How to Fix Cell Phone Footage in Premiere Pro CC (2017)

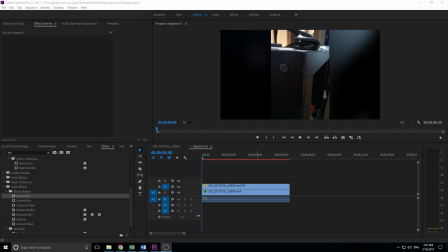0s
Hey, what's up everybody? Adobe Masters here. And today I'm gonna be showing you how to recover cell phone footage that was shot up and down. So once you have this footage that's shot up and down, you can't recover it fully. You can't like create pixels on the left and right. It's just not possible. But what you can do is add this neat little background to it, which you can see right here.
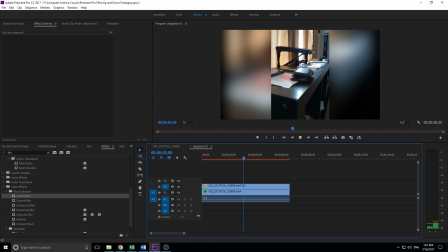17s
It's just a blur on the left and right and it reacts in here because it's exactly synced up.
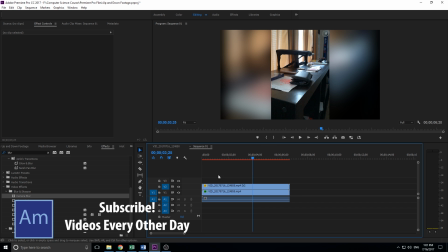22s
So that's what we're gonna be creating today. Let's get started with that. So the first thing we need to do is we need to go and create ourselves a new sequence.
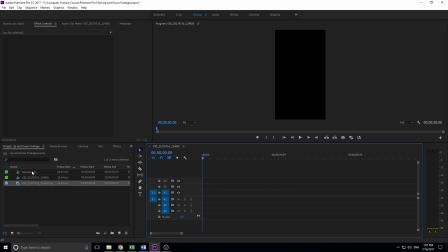30s
So you don't wanna just drag your footage in, because if you drag your footage in, it's going to create a sequence that's like this right here, where it's just up and down box. And then you're gonna end up with the exact same problem when it's trying to view it on 16:9. It's just gonna be a box. So what we need to do is we need to go up to sequence settings,
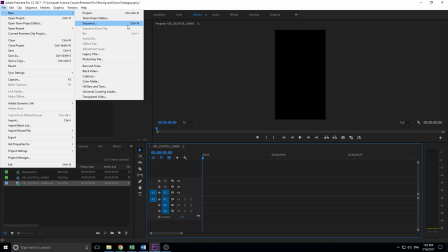44s
or my bad. We need to file, new, and then sequence. And then we're gonna be presented with this. And we need to create something in the 16:9 aspect ratio. Try to get it as close to whatever your frames per second your phone recorded on. Once you throw your footage into Premiere Pro, it'll tell you right here under frame rate. Mine is at 30.4, so I'm gonna go with as close to 30 as possible. I'm going to take just this preset right here, which is 1920 video.
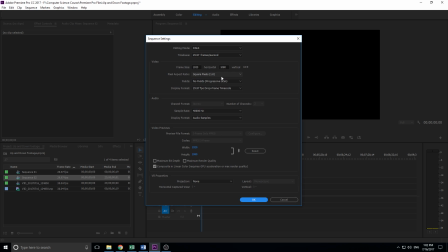69s
Then you can just go into sequence settings to change anything around in here if you wanna do something like that. But this is fine for me.
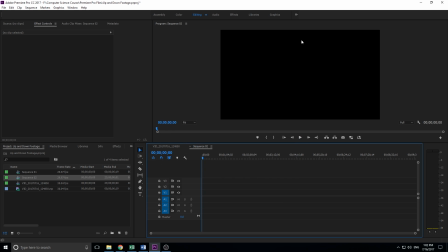74s
All I want is a 1920 by 1080p sequence that I can work with. Then I'm gonna take my video, which is right here. I'm going to drag it in. And then I'm going to say keep existing sequence settings right here.
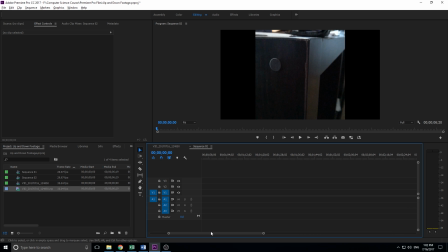87s
I don't want to change them. I want to keep them so that it comes in like this. Also, if you want to have this sort of list view over here, I just move this down here. You can see if you make it go up, if you click the box right here, it makes them into these boxes. But if you want details, just click the details and you can see things like frame rate.
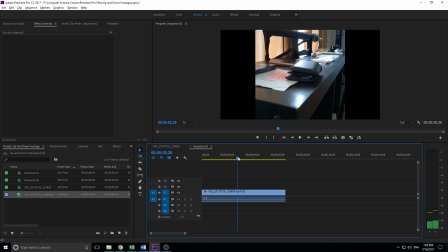102s
Anyway, we have our footage right here. And as you can see, it's zoomed in. So what we want to do is we want to click on this. We want to go up into the top left to effect controls. And we want to drop this scale down just so it fits perfectly.
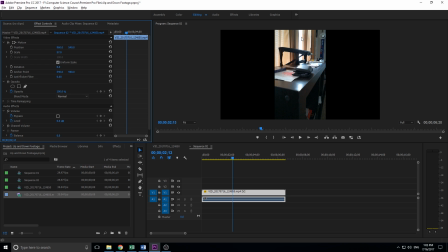114s
So that works great. It covers the entire screen and I get all of what I was recording in here, which is about 57 for me. I could probably go down one. Yeah, 57 actually looks perfect for what I am doing right here. So then now we have this black bar on the left and right. So what we want to do is we want to take this right here and we want to duplicate it somehow.
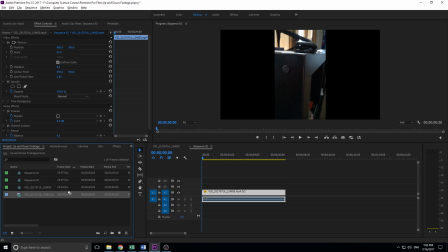132s
You can just drag in another one if you want, or you can just click on this, hit Control C, and then undo this selector and make sure it's on video 2, hit Control V, and now we've duplicated the footage onto the top up here. And so it's exactly the same again.
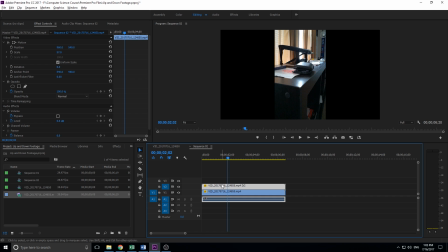148s
So now what we want to do is we want to right click on the bottom one. So this is going to be the top one is now going to be the thing on the top of our video. And then the bottom one down here is going to be our blurry background. And the reason we're doing it this way is because the top is going to have priority. So if we scale the top up really big,
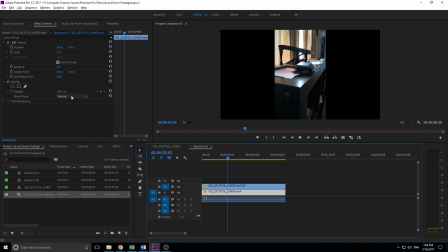166s
you won't be able to see the bottom. So we're going to go to the bottom right here and we are going to scale it up to really large
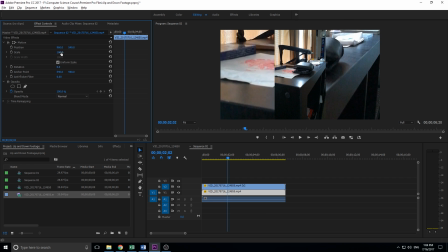172s
just to fit the edges right here. So now we have that sort of, you know, the effect starting to happen, but we need to reduce how distracting it is right now, because if we see right now,
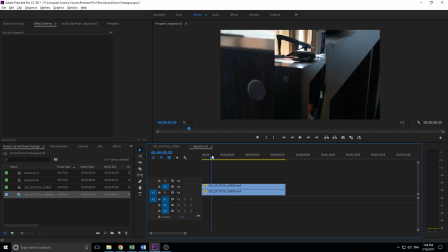183s
I'm just going to unlink the audio so we don't have to keep listening to that. Right now, if I go up, it's very, very distracting.
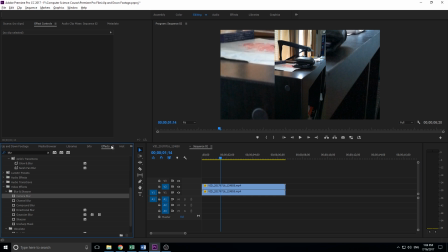189s
So what we're going to do is we're going to add a blur and we want to reduce how distracting it is. So we're going to go into effects. We're going to go into brightness. So just search brightness right here. And it is under color correction, brightness and contrast. We're going to drop that onto our back image, the bottom one right here. And then we're going to just drop its brightness down.
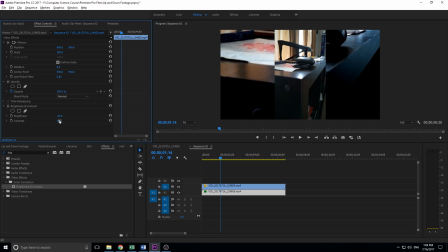208s
And yeah, not touch the contrast. Brightness is all we really need here. So we're going to drop it down just to make this stand out more, make this the brightest sort of point in the video. And then the next thing we're going to do is we're going to go into blur. And we're going to use whatever blur we feel like works.
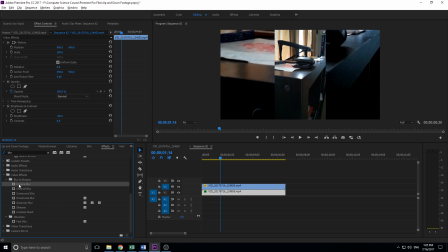224s
However, I think that the camera blur is going to work the best here because it makes it look like it's out of focus, which is kind of what we're going for here. We're trying to like almost imitate a camera as it might focus on the center image and not focus on the back image. Gives a cool illusion to it. So we're going to drop this down and you'll see that the blur happens.
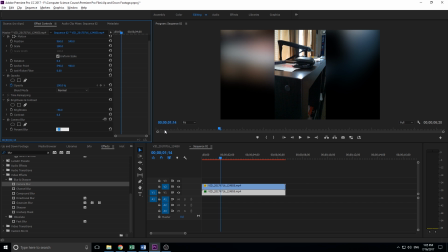240s
It's going to start at 25. And I think just a couple ticks lower than that, maybe 22, 21 is a good one to go for.
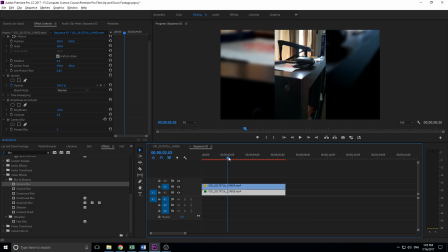247s
You don't want it really clear because then it's just as distracting and then it's sort of blurry and it just, I don't know.
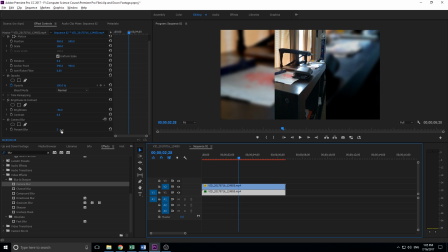252s
I don't think it looks that good here. However, it might work with whatever footage you're going with. I personally like to bring it up to about 21, 22 right here.
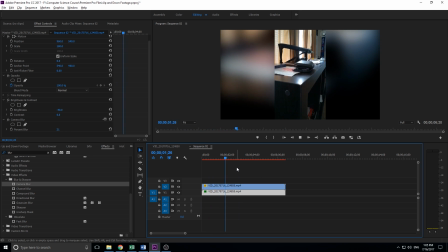260s
And then now we have like a really strong blur on the outside. So now when you watch this video back, this is what you focus on.
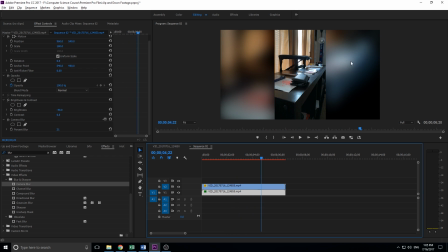266s
And the side images kind of go with it because it has the same movement. And it focuses your eyes into the center onto your cell phone footage. That is it on this tutorial. That's basically how to create this nice little blurry background. Remember, it's really, really simple.
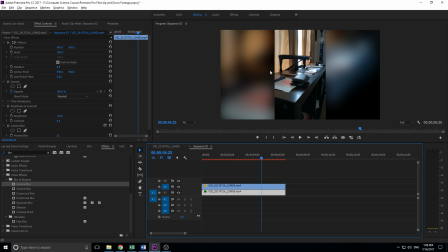280s
All you got to do is just take the top, duplicate your footage, make the back one scaled up, lower the brightness, and then blur it up. Thanks everyone for joining me. If you want to see more videos similar to this one, go ahead and hit that subscribe button.
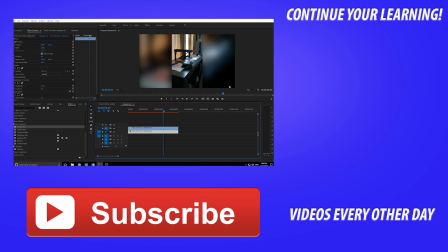292s
If you got any questions, comments, or suggestions for future tutorials, go ahead and leave them in the comments below. I'd love to respond to them and make tutorials. This was actually inspired off of a comment stream. I was talking to some guy, and this is just something that came to mind as I was talking with him. So yeah, I like to read your comments, and I like to sort of make stuff that you guys want to see.
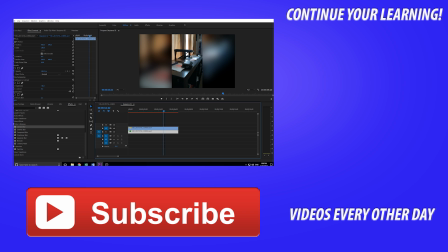311s
Anyway, until next time, guys, see ya.